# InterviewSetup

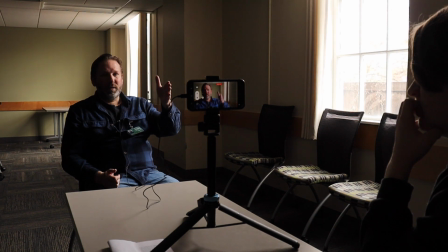But notice as well that the director is purposefully positioned right of camera because this is allowing me to cheat toward him, right?
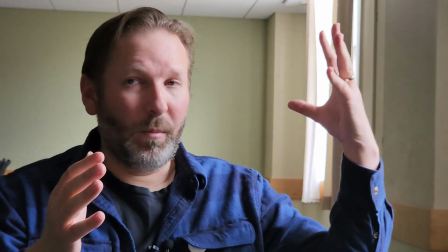Thereby allowing a little bit more natural light to spill over.
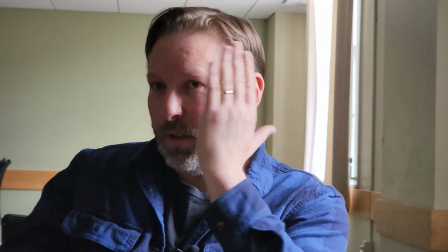Now, if I were looking to the other side of the camera, this would restrict the amount of light, and we'd have more dark than we would light.
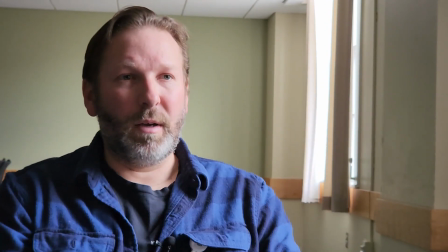So by having the director sit here and having me focused on the director and answering those questions, it allows me to cheat,
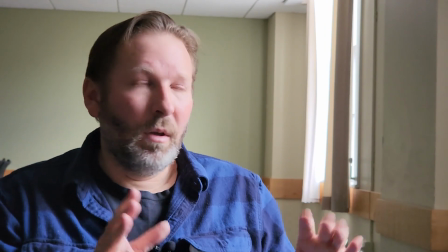what we call cheat or tilt toward the light and have
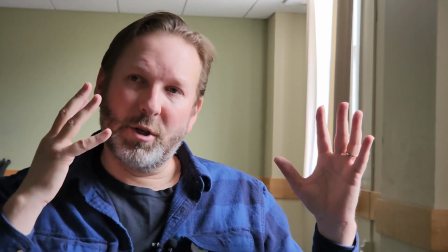that light kind of wash over to the dark side of my face.
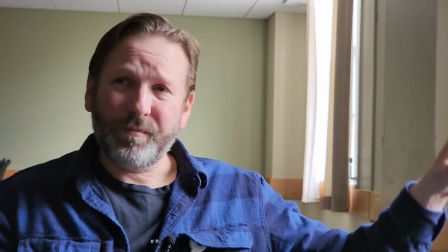It just allows for a little bit more
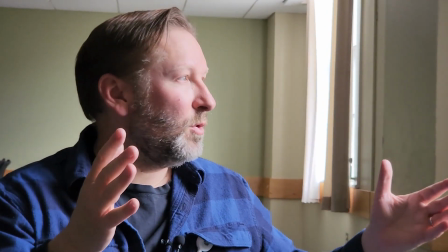natural light to reach all of my face without me moving too much and having that light just bombard my face, kind of flatten the image, And
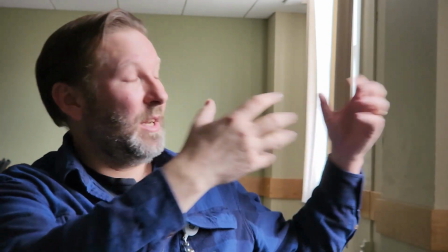then also it's really difficult for your subject to stare into, a bright window.
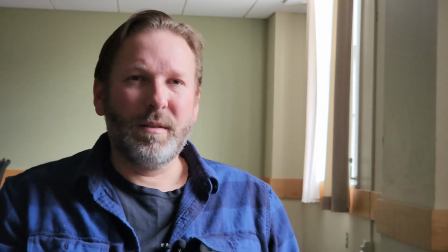So they could be squinting and doing things like that and showing that discomfort.
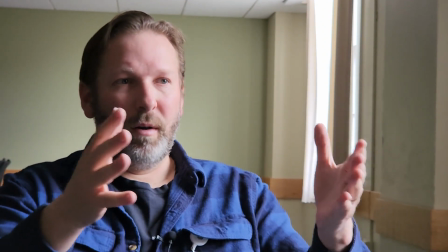So what we want to have is this situation where I'm just cheated out, just tilted toward the light a little bit,
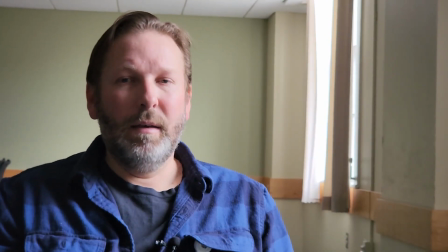getting it to be a side light or a side key, and then having everything kind of match up.
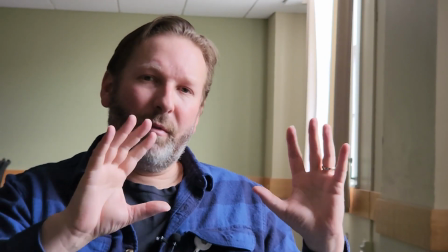Now the background, I don't know if I'm able to throw it completely out of focus on my phone.
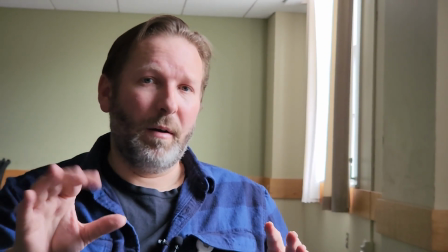I would be able to if I were shooting with a DSLR, but I've removed a lot of the distracting elements.
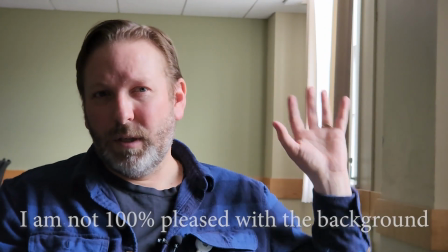What we have is just sort of like a little bit of curtain and a little bit of like green wall.
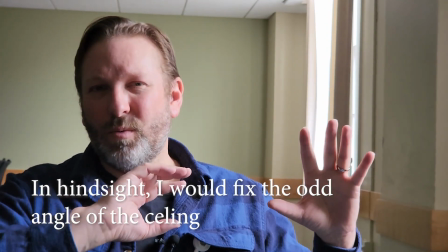So it kind of looks like a classroom, but yet nothing behind me is really standing out, and nothing behind me is really screaming for attention.
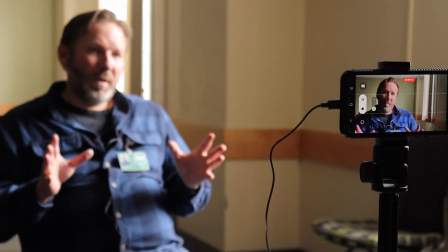Okay, so now a mention of audio.
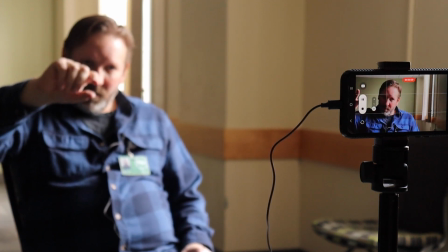As you can see, I've got a cable exiting sort of like where I've got the charging the USB-C port for my phone,
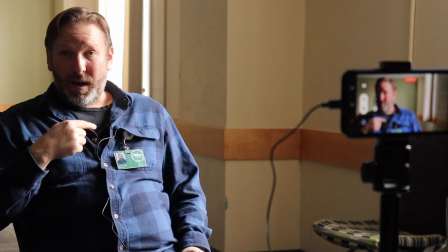and that is connected to my lavalier or my body microphone here pinned to my shirt.
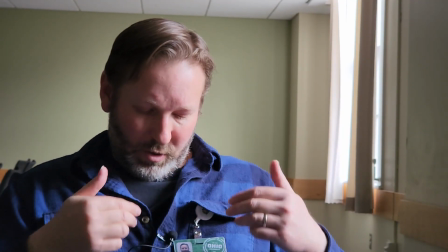And as you can see from the camera composition, I'm going to try to position the mic so that it's below the frame line.
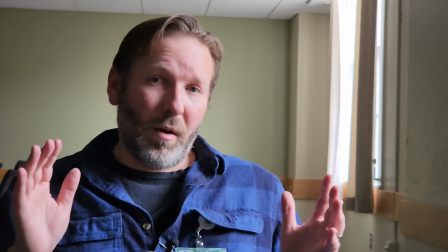And that's not always required.
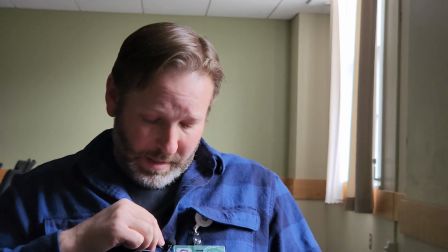If you had a wider interview composition, it is okay to see the mic head positioned here.
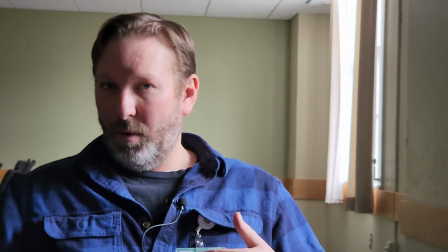However, we really shouldn't see the cable kind of trailing away.
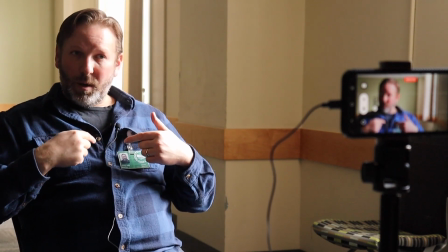So you can see what I've done here is I've routed the cable through a couple of buttons of my shirt, and that's enough to hide it.
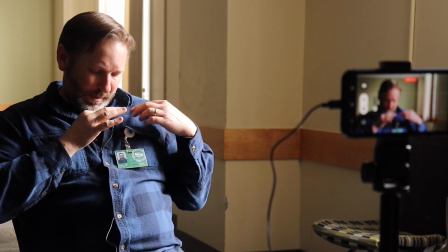And then it's okay to see this position here.
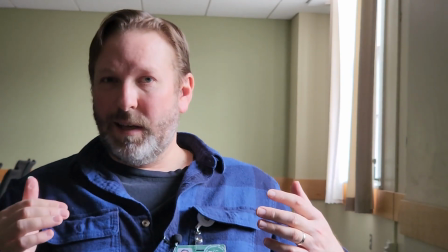But for me, since my interview frame is pretty tight, I don't really need to see the mic either, and that's the best situation.
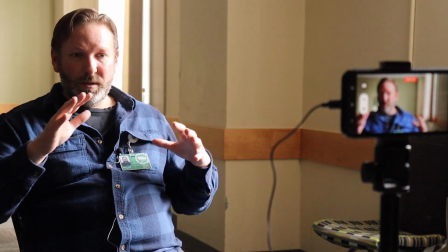So you can see from this that we're also using
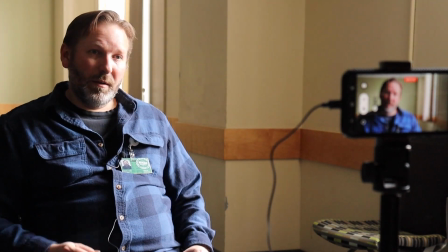audio in our audio equipment in order to get really good sound as well as really good image.
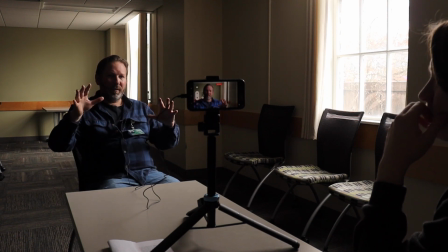So if we take advantage of everything that we have in here,
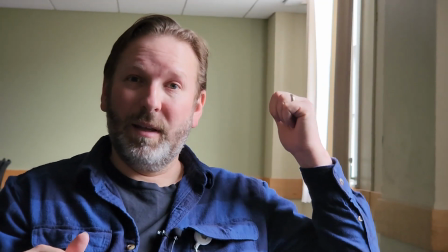notice that our footprint is really small, but we needed a big space in order to get that background pushed far off, and we've successfully used the natural light here.